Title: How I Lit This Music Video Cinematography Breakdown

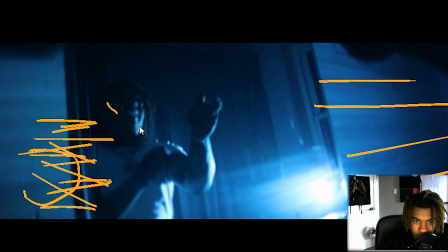12:24 I had the light kind of hitting him from this angle, and it's giving like this nice like hard light on his face too, around the edges of his clothing too, which looks pretty sick in my opinion.
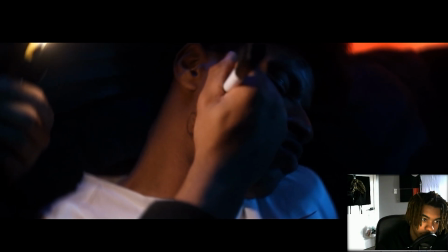12:39 Right here, I had somebody draw on what's his name's face. I forgot his name. Damn, I totally forgot his name, bro.
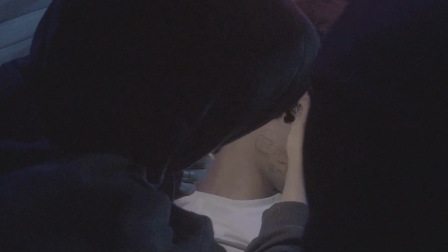12:48 But yeah, I was like, yeah, bro, draw on his face because like this is a party scene, you know what I'm
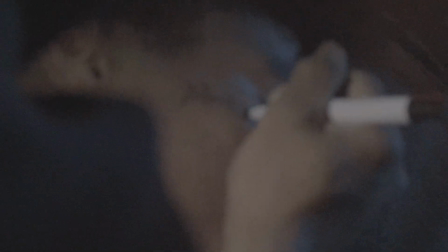12:52 saying? And then the dry erase marker, we actually ended up using that on one of the clapper boards so we can like get time code and whatnot.
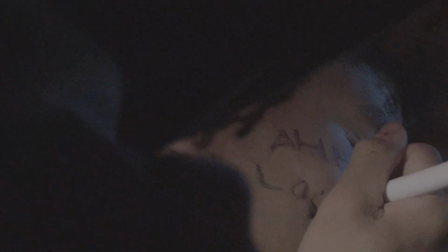13:00 We kind of just like put it on his face, you know what I'm saying? Because like also the dry erase marker is flexible, so we can just wash it off.
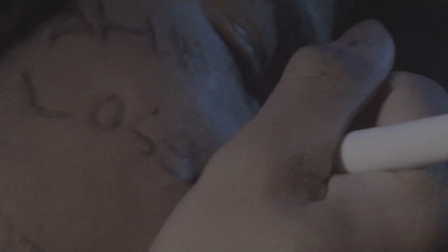13:06 But dude was like freaking out like, bro, it's gonna be permanent and shit, you gotta wash it off.
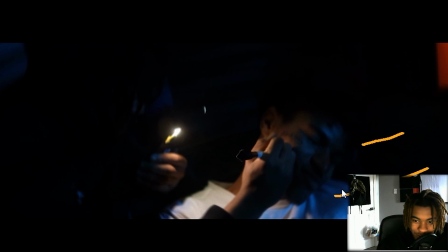13:12 Hella funny, bro. Hella funny music video shoot though. But yeah, I had a 65 watt bicolor light shining from the window through the blinds and shit, kind of like giving like a moonlight look. And then also I had this flashlight kind of separating his face, giving him a nice like roll off, you know what I'm saying?
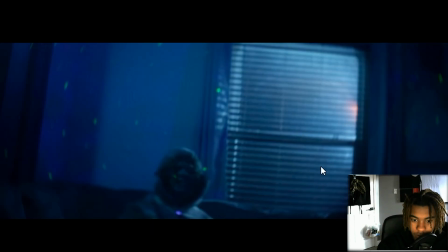13:29 Where I had that 65 watt bicolor light going through the window, so boom, boom, kind of just hitting him. And I also used that Galaxy Star projector to kind of like mark little dots on the wall just to make the frame a little bit more interesting.
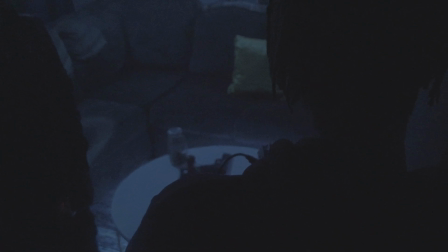13:42 Okay, this is me in the editing software. My audio is kind of fucked up because every time I played the video it would be all distorted, so I'm just letting you know.
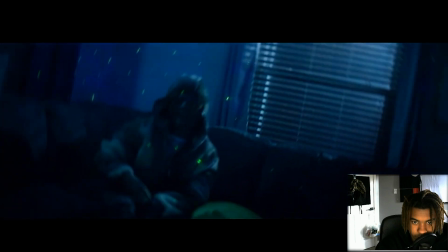13:52 But yeah, right here I had a LED light on the door. It was magnetic. I also got the little dots on the wall just to add some words to the frame.
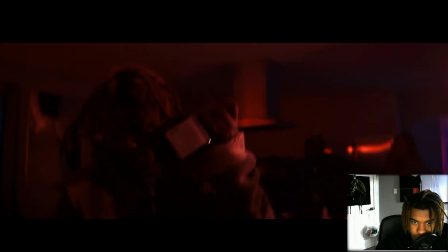14:00 Did some whip pans, you know what I'm saying? Just the classic shy visuals camera movement, you know what I'm saying?
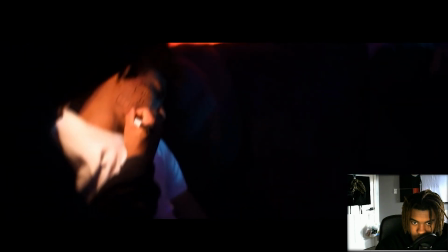14:08 You know, if you guys watch my videos a lot, I have a really unique style, man.
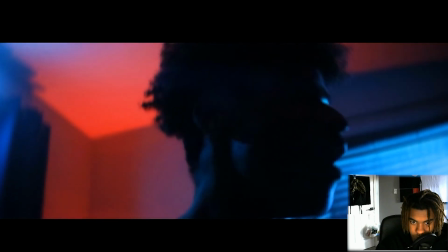14:13 Like I put a lot of work into my visuals, so I'm glad you guys like this. I'm glad y'all been supporting me and shit.
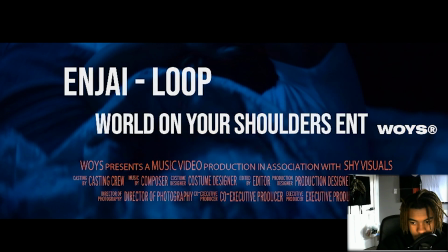14:18 Yeah. This title card right here is so fucking fire, bro.
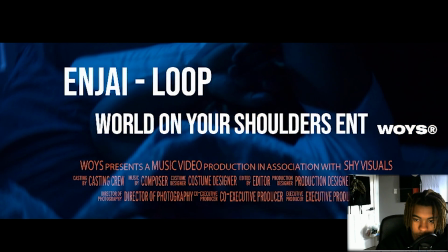14:24 Shout out to Tropicolor and Jacob Owens for designing this shit, bro. This looks so good.
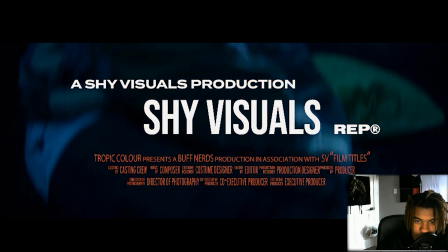14:29 They make like templates in Photoshop. You can just put your name on there. It looks hella nice. But yeah, I got my rotating logo right there. But yeah, if you guys like this video, make sure you guys go ahead and subscribe. I know this video is like hella long, but I promised I'll like get it out to y'all, you know what I'm saying? So yeah, fucking peace, dude.